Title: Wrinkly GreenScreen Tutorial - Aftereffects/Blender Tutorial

So we had the key here, the green screen color key, we used that first. Now we use the rotor brush tool, but now we're gonna use the fastest way of masking something, the pen tool.
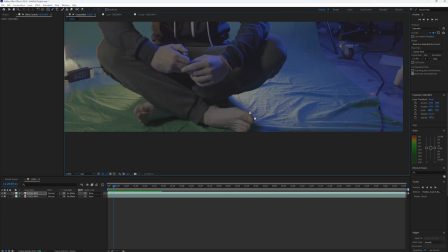8:23 And with that, I can just draw my own mask around the problematic areas, which is like around here.
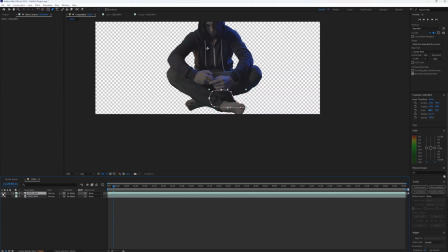8:30 And I'm just making sure that this is on top of my rotor brush. You probably wouldn't see much difference, but now that I have this layer,
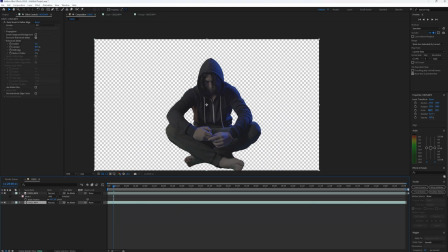8:39 which is just this part here on top of the rotor brush, now it's not going to be as obvious that this is a problematic area. If you still see it like I see right now,
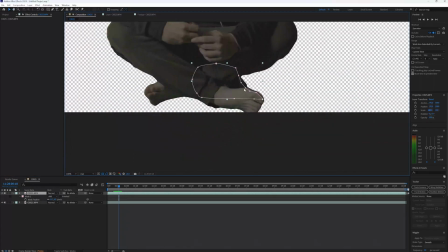8:51 just make this mask a little further out this way, wherever you're not going to see it anymore.
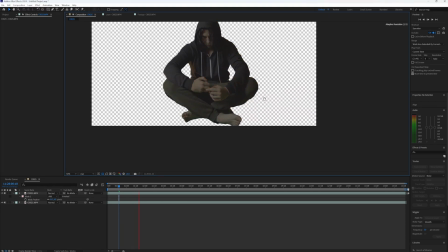8:57 Now it just looks like a part of my foot or something, hoping that people are not going to look at it that closely. But also, you've heard me talk about using green screen footage in your Blender scenes, and I always recommend covering up the contact point to the ground anyways.
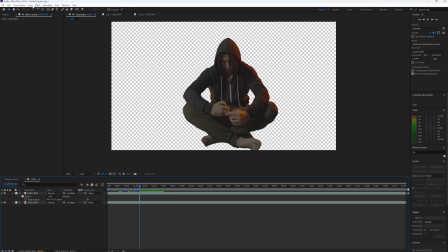9:17 But that's basically it. If you're happy with your result, just go on composition, pre-render.
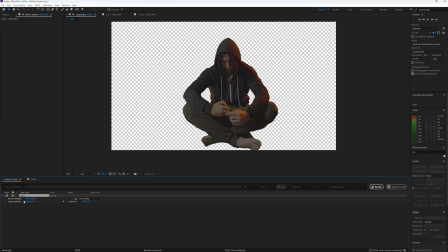9:24 And one more thing to be mindful of, under the output,
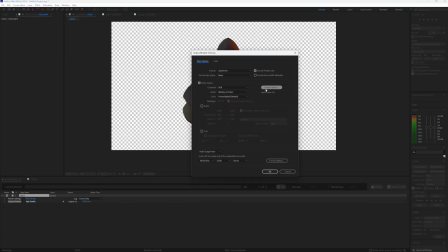9:28 you need to go on your render settings and under format options, select Apple ProRes 4444, because only then you get the option to render RGB and alpha,
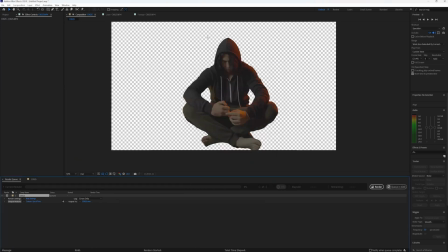9:43 which is very important in order to render out a transparent background. Either that or a PNG sequence would do too.
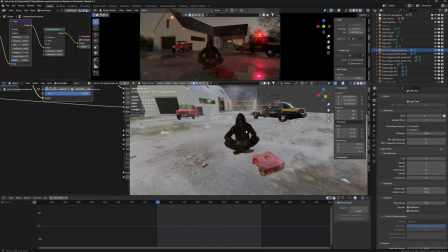9:53 And once it's fully rendered, you can just add this as a 2D plane into your green screen scene, just like that.
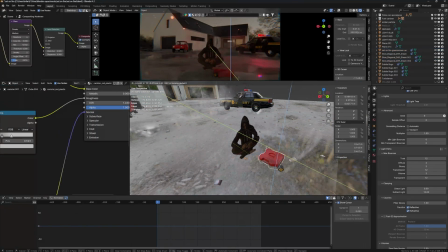10:01 And again, I recommend placing some kind of objects in front of your feet so you don't see the contact point at all, because that always gives it away.
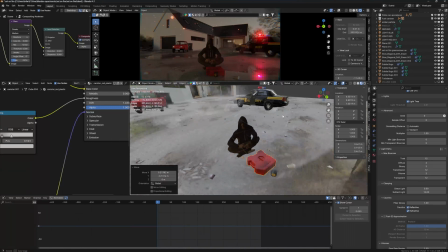10:14 And here you can also see the reason why I had this police light on,
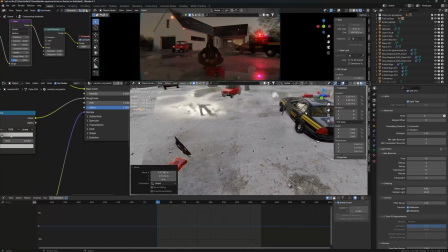10:19 because I wanted to add something like that in my 3D scene too. It always sells better if you have practical lights shining in your actual scene and not just only in CG, so it always helps. And in the end, this is the final result.
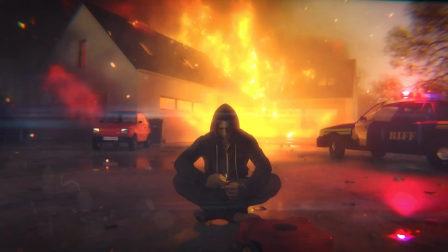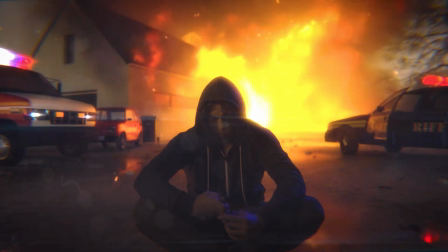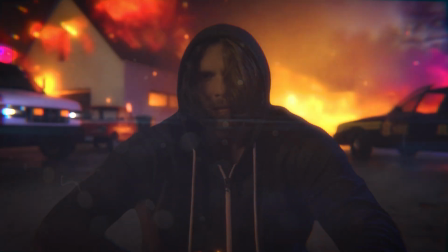So thank you so much for watching. I hope that all made sense. If you have any questions, please let me know in the comments below. And if you want to make a scene like that, make sure to subscribe to my channel, because I make a lot of tutorials on stuff like that. So thank you so much for watching, and see you in the next video. Toodaloo.